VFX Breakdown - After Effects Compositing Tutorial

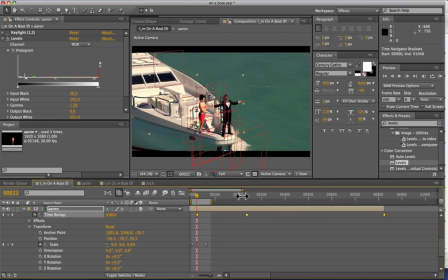(4:12)
So right here we set a keyframe and then later on we set another keyframe and we dragged it out so that it slowed down. So what we can see here is that as we drag this, if we drag this time keyframe forward and back,
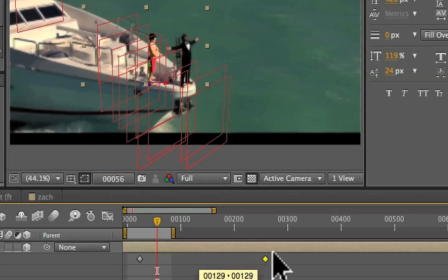(4:25)
it's going to adjust the amount of rotation that I have. So it's a really easy way to compensate for
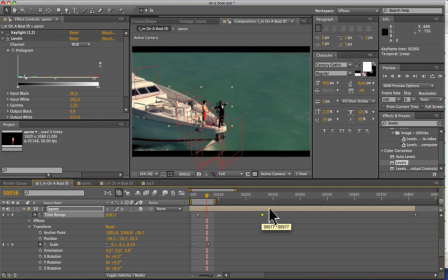(4:33)
differences in the perspective changes between your subject and the original shot. So we have that key frame selected and if we move it back and forth,
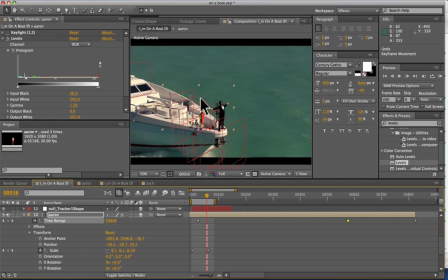(4:43)
it kind of just adjusts how far I was rotated in the shot.
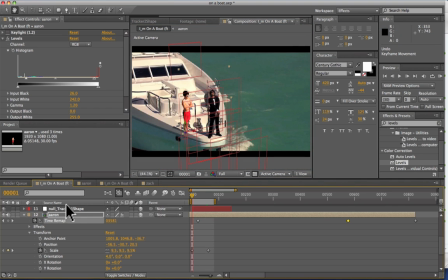(4:50)
So we've got that taken care of and the next step after that was to adjust the levels. Levels is something that I use on almost every green screen shot, something that you want to get familiar with, definitely,
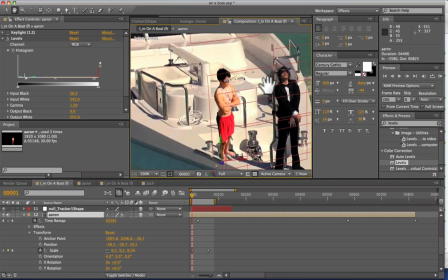(5:05)
and the levels are just to adjust for the, pretty much the exposure in the scene,
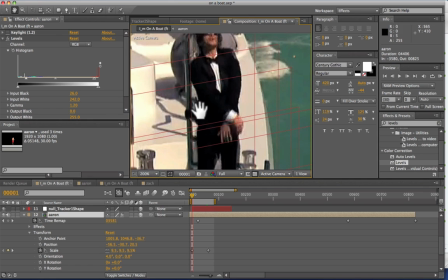(5:12)
so you can see that black in a real scene isn't necessarily true black,
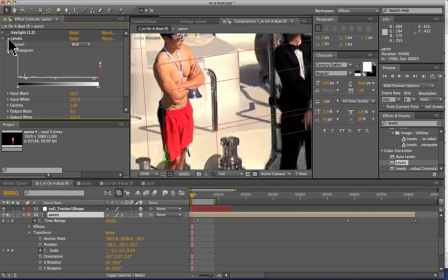(5:19)
and what we did for this shot actually was we brightened me up because
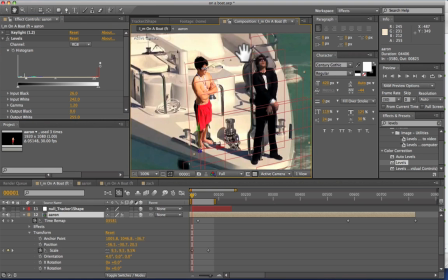(5:25)
you You can see that the brights in this shot were a little bit brighter than the original shot.
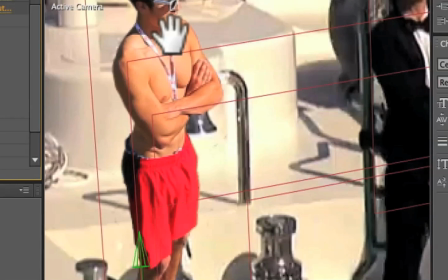(5:31)
So if I take off the levels, you can see what the original exposure was and you can see that I
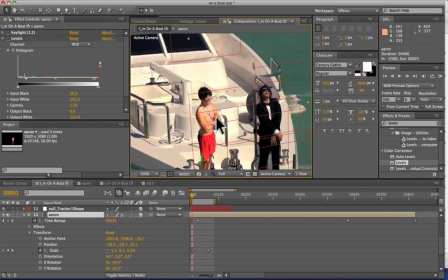(5:37)
look a little bit more green screen here because my exposure levels aren't exactly the same as the shot. So we tried to compensate that by changing the levels so that the darks are actually a little bit darker because you can see there's quite a bit of contrast in the scene.
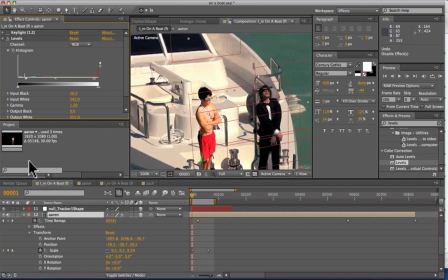(5:52)
So levels is something you want to get used to and it takes a lot of eyeing to see and to make sure that the original shot matches with your green screen footage.
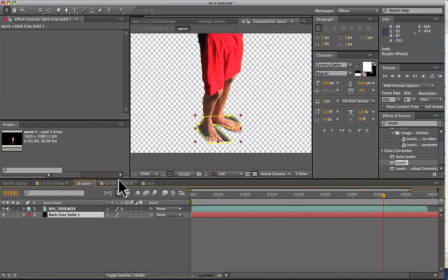(6:05)
So after we do that, we pre-comp that and we moved it into this final comp right here.
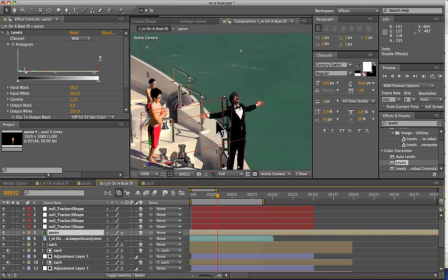(6:13)
What we did for this here is the biggest difference was adding in the shadow. And for that shadow,
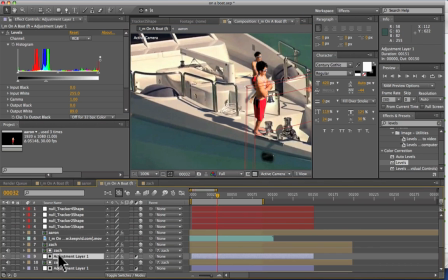(6:20)
what we did was we took an adjustment layer and we took down a level so that it was affecting, we didn't want to just put black, but we wanted to affect our background.
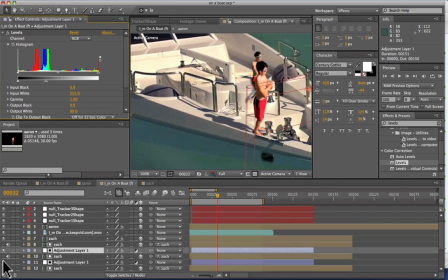(6:34)
So if you use an adjustment layer, it's going to affect different colors in different ways, which is perfect because that's what shadows do in real life. So we took the adjustment layer here, which was me.
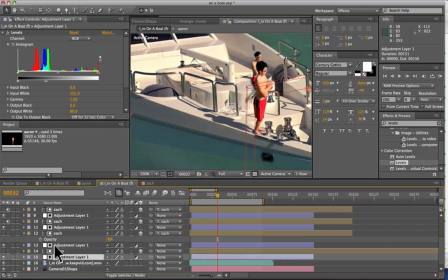(6:51)
And so all we really did for this is you want to make sure that your shadows are affecting an area that you can realistically duplicate. So we have me placed here, and so the shadow is on flat ground, which makes it really easy to do because it's just flat.
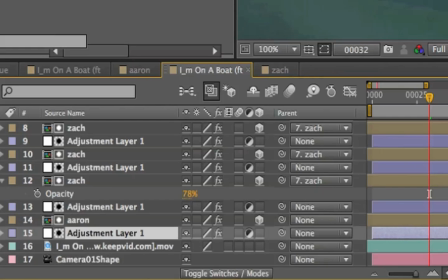(7:07)
And so we've got that adjustment layer on and what we did was we
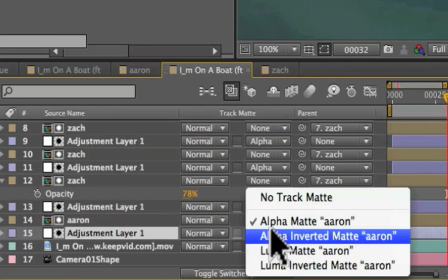(7:12)
used that adjustment layer and set it as an alpha matte for myself.
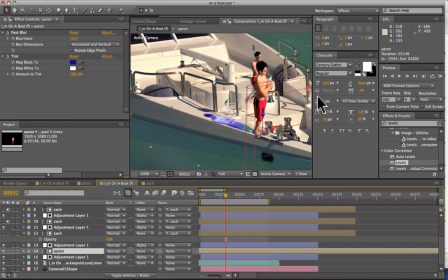(7:19)
And that shot of myself we rotated so that it was on the ground here.
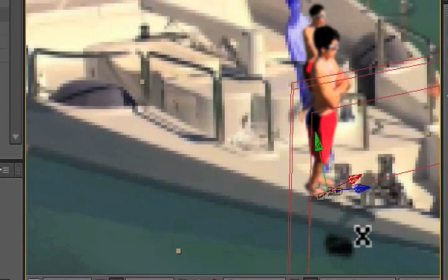(7:25)
So originally we just copied it. I was originally up here like this and then we flattened it out on the ground and then And we
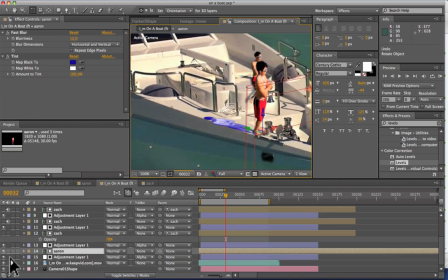(7:33)
stretched it out just because that's what shadows look like, or at least in this scene. So we had that stretched out shadow and then we had our adjustment layer alpha matted to that shot of me so that it matches perfectly.
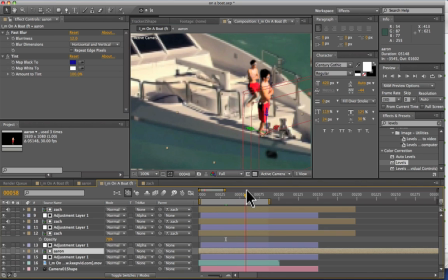(7:51)
And obviously this is all placed in 3D and After Effects, or 2.5D,
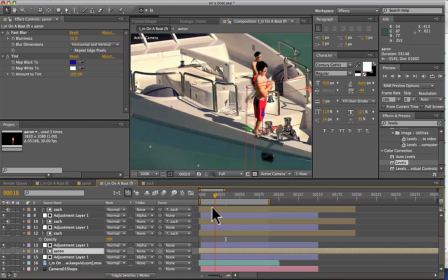(7:59)
and as the camera perspective changes, so does the shadow.
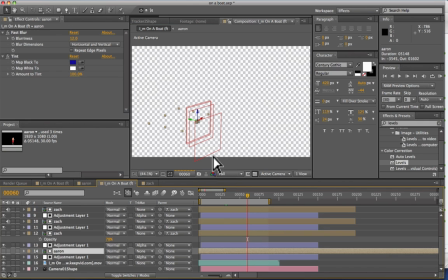(8:05)
So it works out perfectly. So yeah, there you have it. If you have any questions, feel free to comment below.